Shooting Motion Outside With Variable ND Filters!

Hey, what's up everyone? My name is Nigel. In today's video, we're gonna be talking about how I film outdoors in bright, sunny conditions. But more specifically, we're gonna be talking about how I use variable ND filters to help get proper exposure and motion blur in my videos.
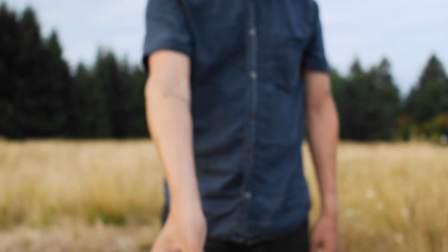[0:13]
Before we jump into that, I do wanna thank the sponsor of today's video, which is Tiffoto. Now, I've used Tiffoto filters for a long time, and more specifically, their variable ND filters I have on my lens 90% of the time when I'm outside filming,
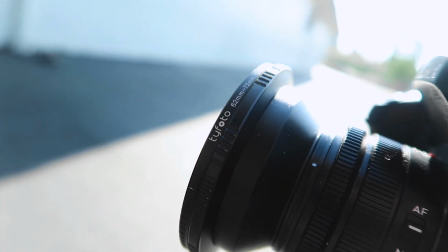[0:27]
because these actually pack a lot of quality and performance for really not that much money. And another really cool thing about Tiffoto is that they actually provide a lifetime damage replacement warranty, which is rad. So let's head outside and I'll show you how I use the Tiffoto variable ND to get proper exposure and motion blur in my videos.
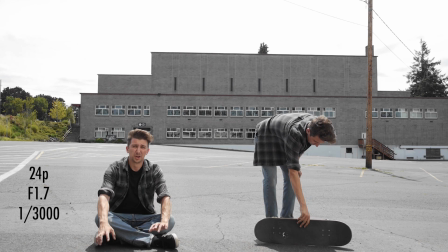[0:45]
Okay, so first let's establish what correct motion blur is.
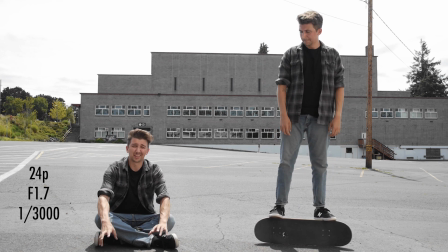[0:48]
Right now I'm filming at f1.7, which is a really wide aperture and it's letting in a lot of light, but I have the shutter speed at like 3/1000th of a second. So the motion blur or lack thereof is gonna be totally wrong. There is no motion blur currently and it doesn't look natural.
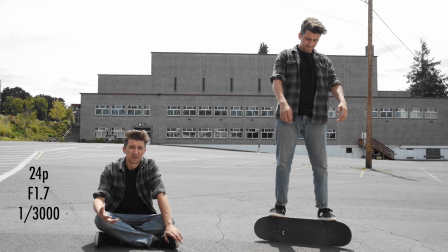[1:03]
Now that's the only way that I can really expose my image without using a variable ND filter is upping the shutter speed up, or I'll have to close the aperture down. But if I wanted to keep my aperture nice and wide, the shutter speed is really the only thing that I can change.
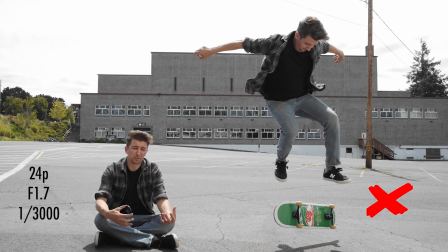[1:16]
So this is what improper or lack of motion blur looks like.
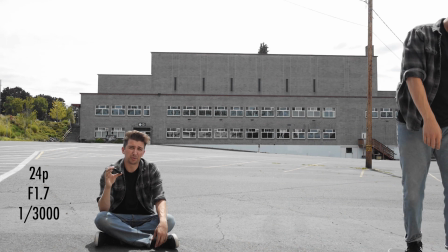[1:21]
So now let's use this variable ND and we can keep the aperture at f1.7, but we can put the shutter speed where it's supposed to be.
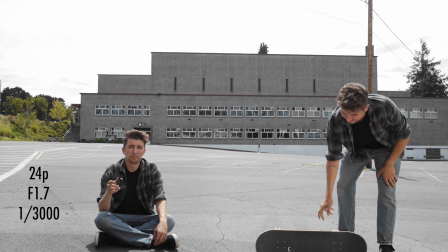[1:28]
Now we're shooting at 24 frames per second, so the shutter speed needs to be at around 48, but most cameras can't get to exactly 48, so the closest you can get is 50.
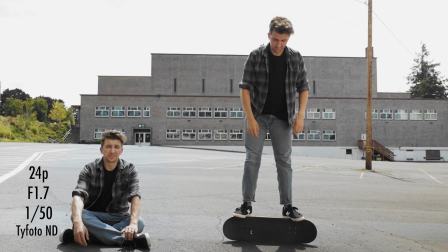[1:36]
All right, so now we're shooting at 1/50th of a second and we have the variable ND filter on. And as you can see right here, we have normal motion blur, similar to what your eyes would see. So this is what correct motion blur is supposed to look like,
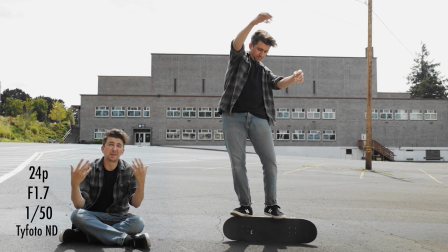[1:49]
shooting at 24p at 1/50th of a second in bright sunlight, accomplished using a variable ND filter.
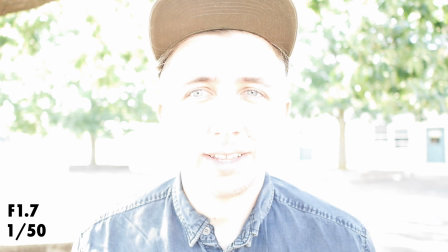[2:00]
So this is a shot that you would definitely see a lot more vloggers do. It's a little closer to the camera, but obviously I am way overexposed.
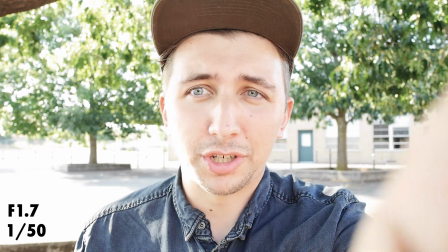[2:06]
So let's stop down the aperture right about there.
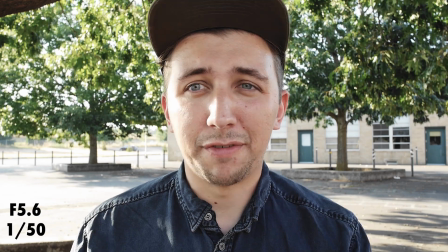[2:12]
So yeah, what I would have to do to get this type of a shot without a variable ND filter is stop the aperture down.
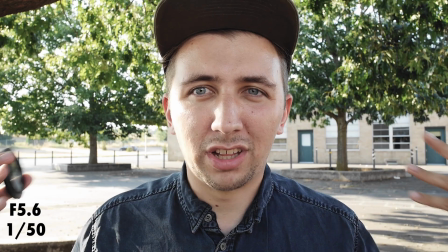[2:17]
But what if I wanted to get some nice shallow depth of field and, you know, background separation?
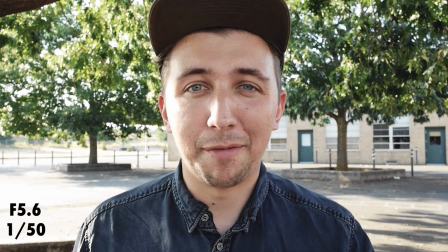[2:21]
Shooting at f5.6 on a Micro Four Thirds camera doesn't give you a lot of background separation, even if you're this close to your lens.
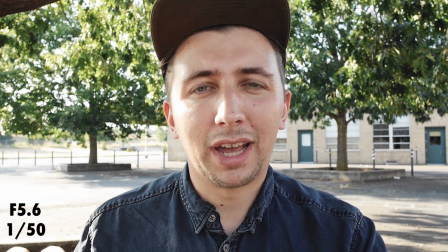[2:28]
So let's put this variable ND filter on and crank it back up to f1.7 and see the nice shallow depth of field that we can achieve.
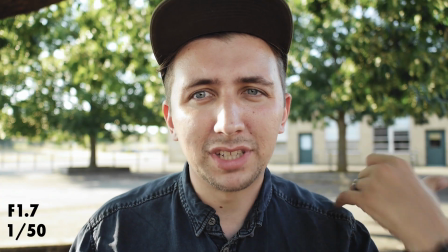[2:35]
All right, so this is a lot better. You have some nice creamy background blur and some good separation between you and the background. And this is a much more pleasing image in my opinion.
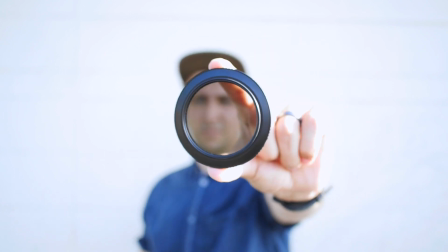[2:43]
And again, you would only be able to get this kind of a shot if you had a ND in front of your lens because of how bright it is outside.
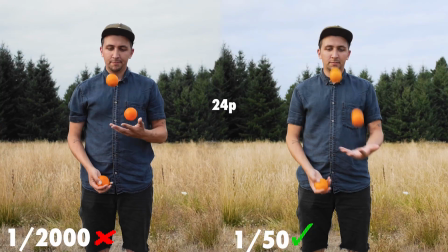[2:49]
Obviously you could achieve it by upping your shutter speed, but again, the proper shutter speed is 2x your frame rate.
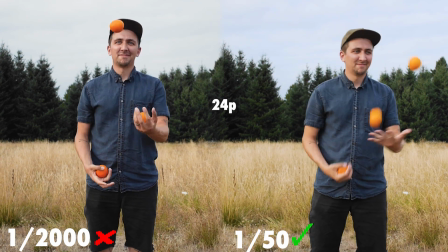[2:55]
So if you're shooting at, you know, 24 frames per second, that's 48. If you're shooting at 30, that's 60. If you're shooting at 60 frames per second, that's 120, and so on. So one thing I really do like about the Tiffoto filters, they have hard stops on their filters. Whereas with a lot of other filters, you can just keep on spinning them. And what happens then is it creates that really gross X pattern in your video.
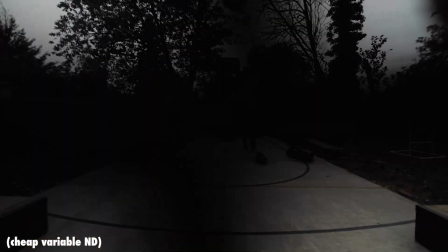[3:18]
But with Tiffoto filters, you're never gonna accidentally go too far and create that really horrible X pattern because there are hard stops at minimum and at maximum ND. Okay, so obviously it's definitely important to have a variable ND filter when you're filming outside, no matter what you're filming. Unless you want to stop your aperture down or use an insanely high shutter speed, you really need a variable ND filter.
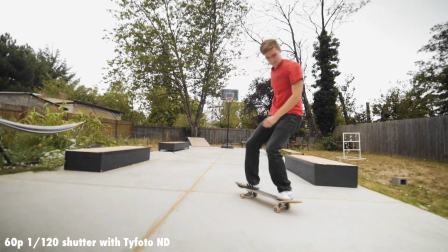[3:42]
And for me, when I film action sports, I haven't really needed a variable ND filter for some of the shots that I've gotten, especially the more fisheye angles. But ever since I got this little lens, which this is a 7.5 millimeter f2, because this isn't actually a fisheye lens, so it doesn't distort the edges like a fisheye lens would.
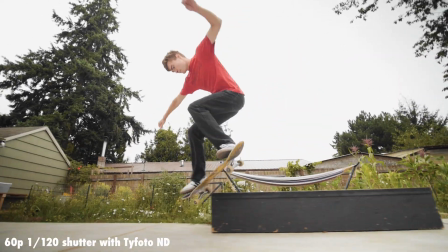[3:58]
And so you can actually put filters onto this little lens.